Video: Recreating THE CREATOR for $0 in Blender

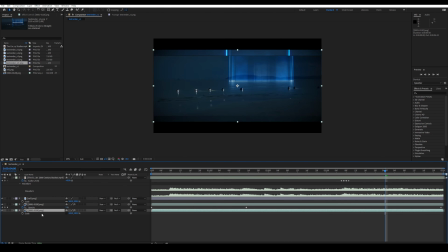(12:12)
I just like scaled it just on the Z axis a little bit down to something like this, and then it looked pretty similar.
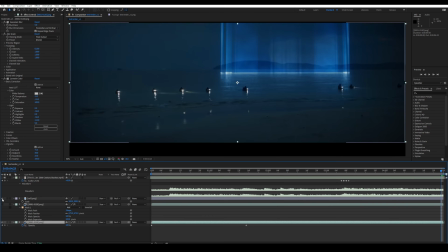(12:27)
Then I added a Gaussian blur, turned to 5 to just give it like this, like the lower quality and unsharpness from the original video.
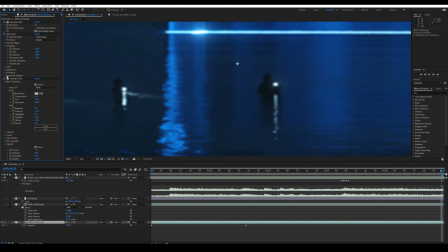(12:36)
Then I also added some grain to emulate like it was filmed with a real camera, and the most important part, the lumetri color effect.
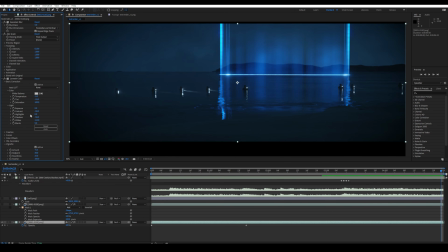(12:44)
Here I just changed the tint and the temperature a bit, and I also played with the contrast and the shadow. And then probably the most important part under creative, I just pulled everything into the bluish color like it's in the reference.
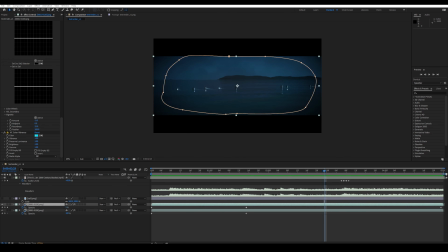(13:01)
I also added a vignette effect to it because that also helps it to sell the look of the original. And with that we were already finished.
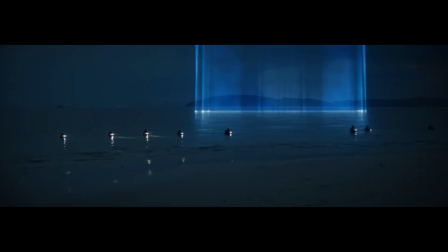(13:12)
So before you click away, it's also important to me to mention like we could have made this way more accurate,
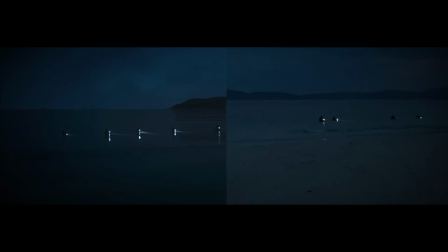(13:19)
like if we spend hours to change the water texture to make it more realistic or other things.
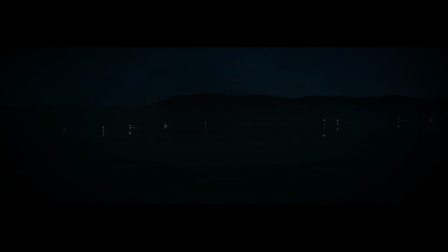(13:26)
Like you could spend so much time on this, but I just wanted to try to achieve the best result for not too much time spent. So yes, here you go. I hope you could learn something, and make sure to like the video if you liked it and dislike it if you don't.
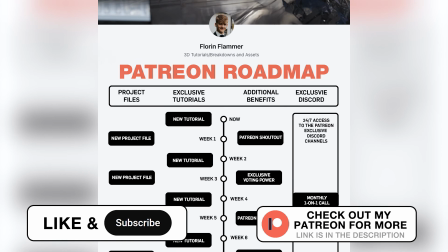(13:40)
And also check out my Patreon. You can join for free there and get free assets and updates on stuff.
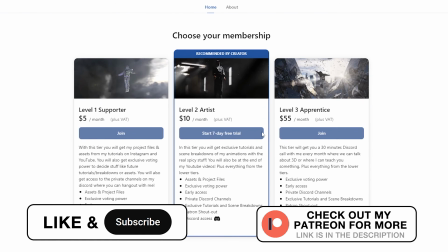(13:46)
And if you want to support me, you can also join a paid tier, and you even get a 7-day free trial, so make sure to check it out.
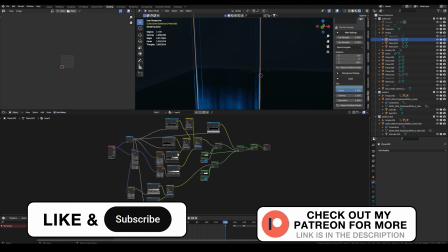(13:55)
The link is also in the description. With that, thank you so much for watching. Make sure to comment and subscribe, and I see you soon.
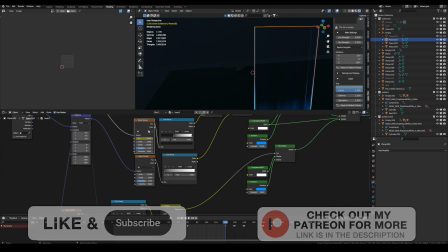(14:02)
Goodbye.